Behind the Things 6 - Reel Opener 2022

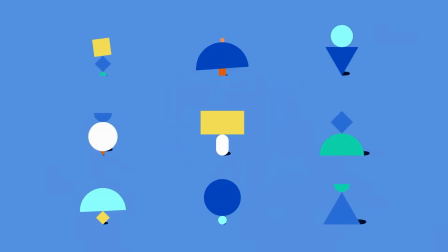(0:00)
Hey, welcome to Andrew's Things. I went freelance earlier this year and I finally updated my reel after about 5 years.
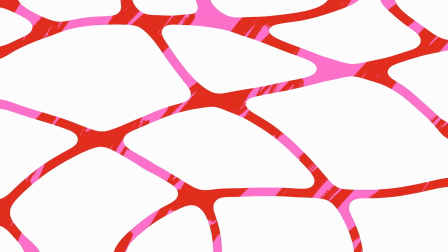(0:07)
I have a slight obsession with details, so I decided to use imageries of cells and genes in my reel opener to represent that aspect of myself.
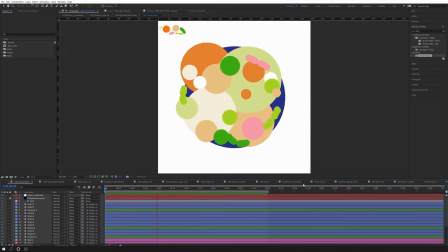(0:15)
Full disclosure, I know very little about how cells actually look, so
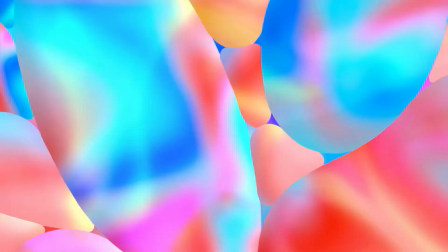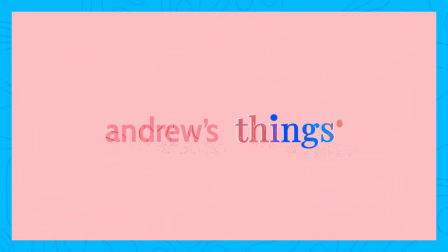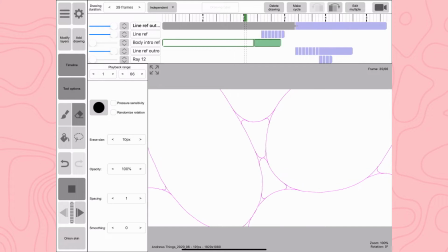(0:32)
some people will recognize the recurring theme straight away, since there's also a cell structure shot in my YouTube opener.
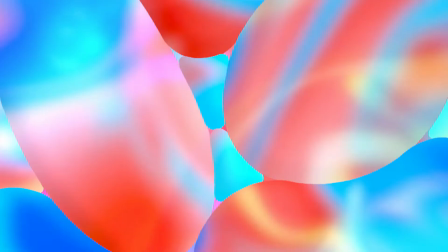(0:38)
This shot was done frame by frame, and while I was happy with the results, I had set a deadline for myself, so I knew I couldn't spend as much time on it as I did before.
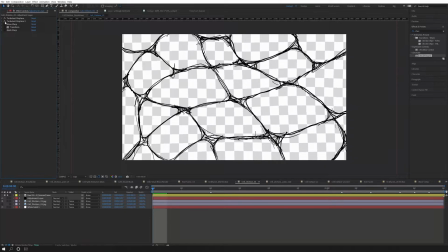(0:47)
I drew a rough frame of the cell structure in Procreate, and I played around with some turbulence displace and wave warps to somewhat match the music.
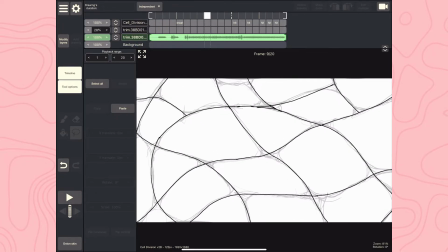(0:55)
I took the render into Rough Animator on the iPad, and I reduced it to 12 frames a second.
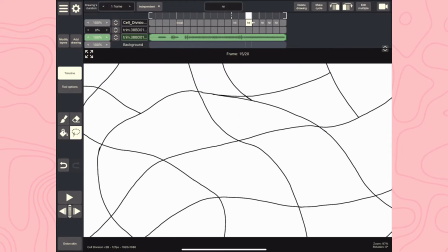(1:00)
I knew that I wanted the cells to split, so I drew some big bubbles and then introduced the cell walls halfway when a strong beat would hit it.
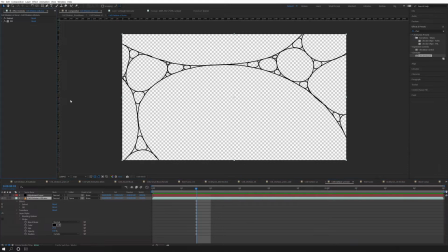(1:08)
Then back to After Effects it went. I extracted the white background, added a stroke layer to thicken the lines.
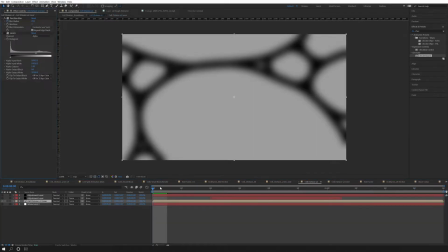(1:14)
It was a bit rough, so I blurred and crunched the border using the levels effect on the alpha channel.
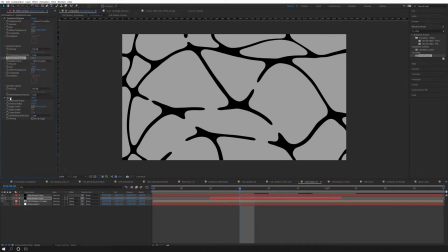(1:19)
I think I even added turbulent displace and bulge effects to exaggerate the movement further.
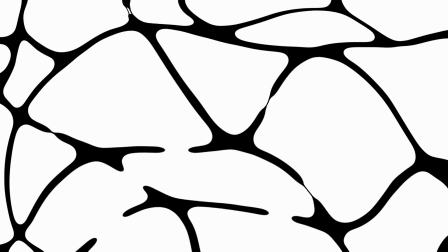(1:24)
I mean, it's super convoluted, but then I took it into Procreate on the iPad.
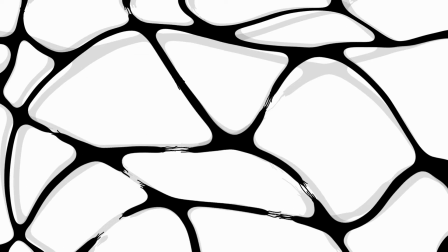(1:29)
I felt like the mitosis wasn't clear enough, so I added some fleshy lines during when the division started happening.
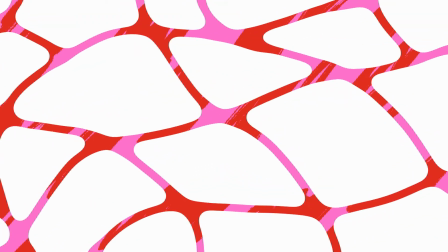(1:35)
It immediately felt better and closer to what I wanted. I animated some blobs with lots of wiggles.
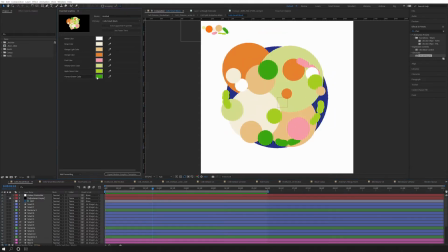(1:41)
I also set the color up to be edited through Essential Graphics if necessary, and it was.
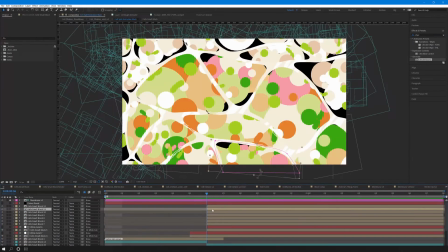(1:48)
The animation is a lot simpler than it looks. It just cuts to multiple iterations of the same thing during the cell division, but I try to place the comp in areas where it kinda resembles the previous frames.
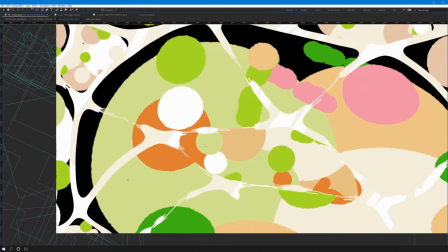(1:59)
For example, if you look at this orange dot on the left and this pink dot on the right.
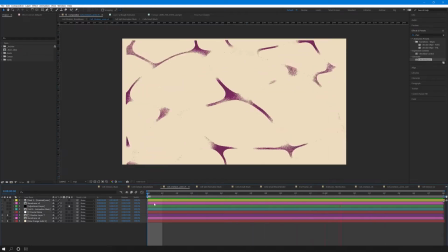(2:03)
Other than that, I gave the cell walls a fleshy tone, added a dark purple layer for the shadows, and a pinkish layer to emulate the subsurface scattering.
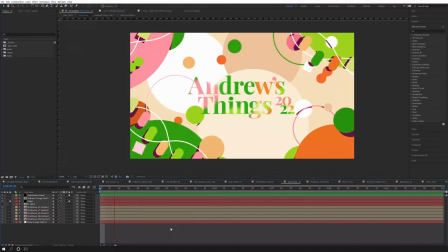(2:12)
It's pretty subtle to not take away attention from the cell blobs. The next shot is a lot simpler and consists of 6 main parts: the middle,
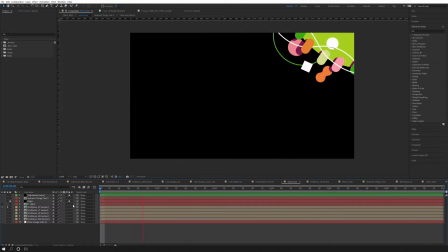(2:20)
the bottom right, the bottom left, the top right, the top left, and lastly the text.
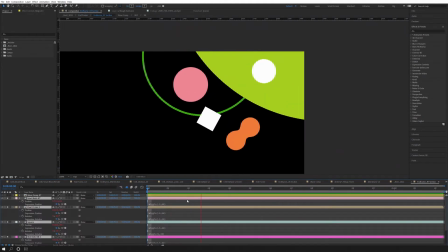(2:25)
Other than the genome sequence, everything else just wiggles, and they all have a purple drop shadow to fake some depth.
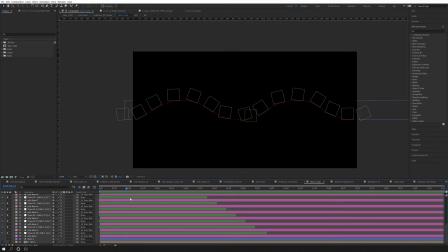(2:33)
The genome sequence has nulls along the path of a wavy line I made in Illustrator.
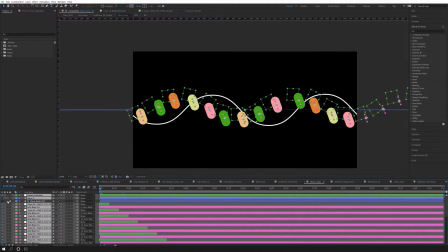(2:37)
These pill shapes are parented to set nulls, then I stuck 2 white wavy lines on the top and bottom of this comp to complete the look.
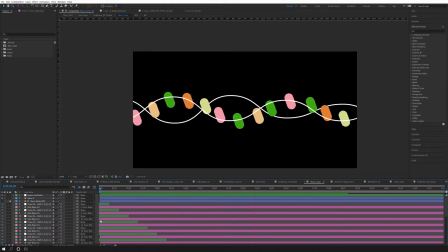(2:45)
They're just lines with a zigzag and wiggle path function. The text itself is super simple.
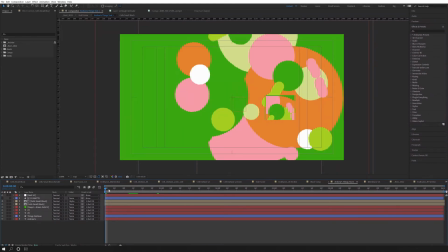(2:51)
It has the same blob comp from the previous shot, and I just added a scatter effect for more texture.
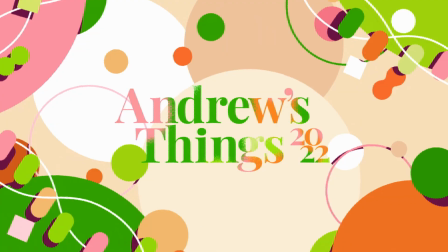(2:56)
The 2 shots combined look like this, and I'm not gonna lie, I'm pretty proud of it.
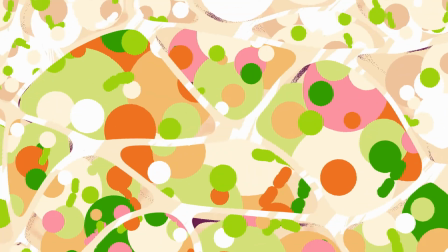(3:01)
If I had to do this project all over again, I think I would firstly remake the version of the blob,
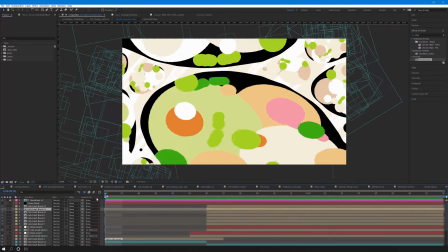(3:06)
so that when it first appears it looks more like round circles rather than these weirdly skewed ovals.
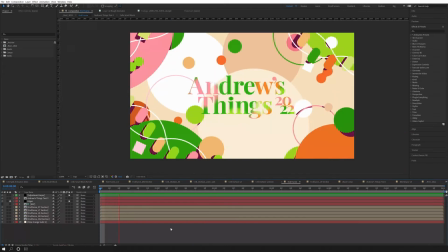(3:12)
I'd probably also add more of the purple shadow, like in the second shot, and add it to the blobs after the cell division.
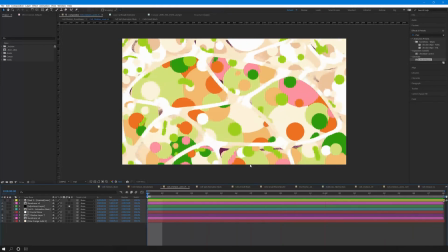(3:19)
I think it would add a little bit more depth into the shot and make it look pretty cool. All in all, I felt like I learned heaps just from these 3 seconds of animation.
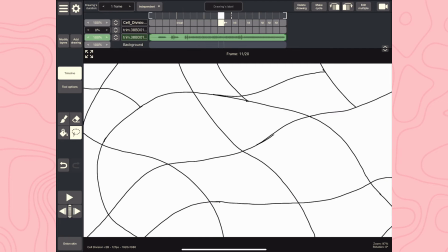(3:27)
I'm proud that I managed to make all these pieces work together. I'm proud that I managed to keep to my self-imposed deadline.
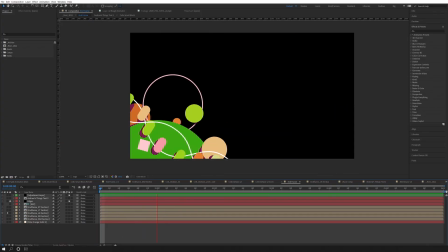(3:33)
Hopefully you've enjoyed seeing the behind the scenes to my reel opener, and you've enjoyed the super convoluted process to making 3 seconds of animation.
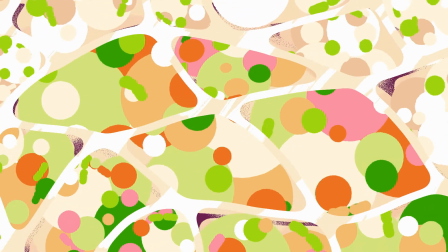(3:41)
Have a lovely day, and I'll see you next time.